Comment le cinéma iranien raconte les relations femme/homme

Et donc la caméra qui va se mettre à la place du personnage masculin, c'est la caméra qui va monter sur ce drap blanc jusqu'au moment où on va voir les mains. Vous voyez, en fait, ça va monter sur… et à aucun moment on voit le visage. et donc il y a vraiment un rapprochement
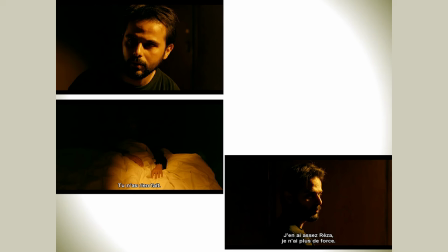de la caméra sur le drap blanc qui va monter sur ce corps d'une manière, en tant qu'Iranienne je dirais érotique, mais ça ne l'est pas bien sûr dans l'absolu, mais ça l'est en fait, ça devient. Et donc bien sûr toujours cette lumière, etc. que vous voyez, là du coup on va zoomer sur les mains parce qu'on ne peut pas zoomer sur autre chose.
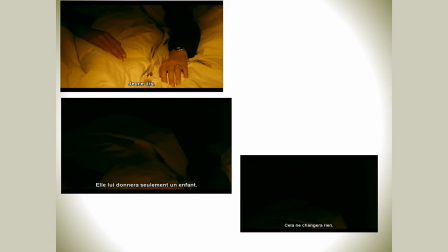Et bien évidemment, l'emplacement de la main qui nous interpellerait si on aurait envie, n'est-ce pas? Et puis après, beaucoup de noir avec la parole.
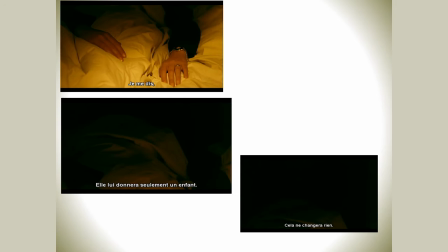Donc on voit un peu le visage de la femme vraiment entourée de noir.
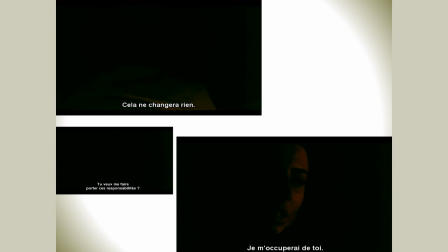et après, ça se termine sur le visage de la femme, c'est cote et c'est le lendemain. Donc là, le lendemain, c'est bien sûr toujours filtre rouge, comme vous voyez,
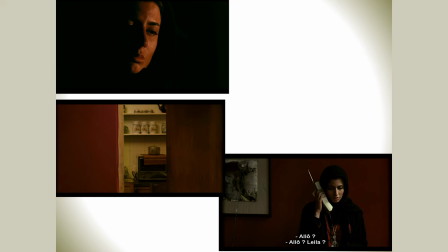espace vide et puis elle au téléphone avec quelque chose de rouge sur elle. Tandis qu'avant, pendant les disputes, elle était en noir. Donc, si on a envie, n'est-ce pas, je n'impose pas la lecture des images à aucun spectateur. Donc, le spectateur est libre de lire l'image qu'il veut à la manière qu'il veut. Mais en tout cas, on dirait bien qu'il s'est passé quelque chose pendant cette nuit-là. Donc, il y a plusieurs choses dans cette scène, donc j'aime bien en parler. et notamment parce que ça s'est fait dans les années 90 et comme vous voyez Leïla dans cette image-là,
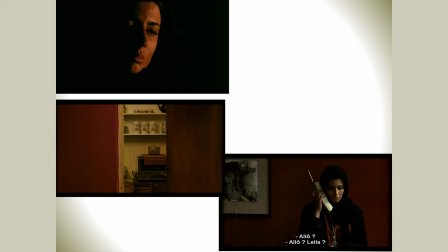elle est vraiment, en fait, le voile est assez serré. Le voile est serré et les vêtements sont très amples parce qu'à cette époque-là, la censure était assez sévère. Petit à petit, il y a eu des moments où la censure, entre guillemets, a un peu reculé. Aujourd'hui, les films iraniens que vous voyez, Si vous en avez vu, par exemple, de Askar Faradhi, d'ailleurs avec la même actrice dans une séparation, le foulard n'est pas aussi serré et il n'est pas obligé d'être noir. Donc, petit à petit, à l'instar de la société iranienne, bien sûr, mais pas autant avancée que la société, petit à petit, en fait, la censure a un peu reculé. Mais bon, reculé à petits pas, bien évidemment, cheveux par cheveux, je dirais.
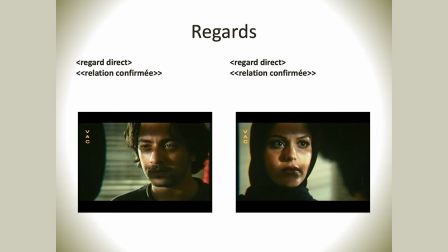Ici, donc je vais vous montrer juste quelques différentes formes de regard, puisque le regard en fait devient quelque chose, je ne pourrais pas vous parler bien sûr de tout le tableau de la grammaire que j'ai mis en place, mais je vous en donnerai quelques exemples. Par exemple, le regard. Le regard est assez théâtral dans le cinéma iranien, parce que, comme on peut dire beaucoup de choses avec le regard et que dans l'art du théâtre, en fait, le regard a beaucoup de sens et qu'on peut, et notamment dans les cinémas des années 50, 60, aux États-Unis, tout ça, c'était pareil aussi. On avait beaucoup de regards qui voulaient dire je te veux, je ne te veux pas, etc.
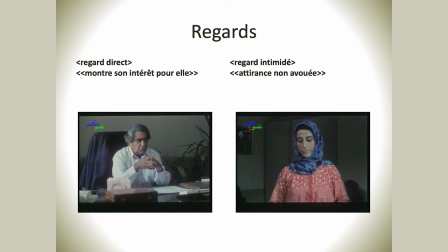Mais on ne le disait pas. Et du coup, là, c'est pareil. Et en fait, j'ai mis tout en place, en fait, une forme, plusieurs variables de regard qui disent différentes choses.
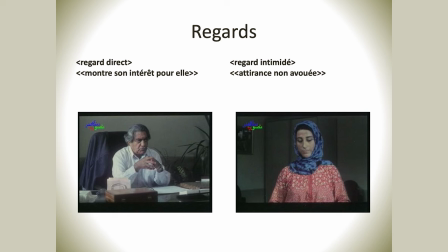Exemple, là, on est dans un film qui s'appelle « Full Art Bleu » d'une réalisatrice qui s'appelle « Archan Bagnetemod », début des années 90.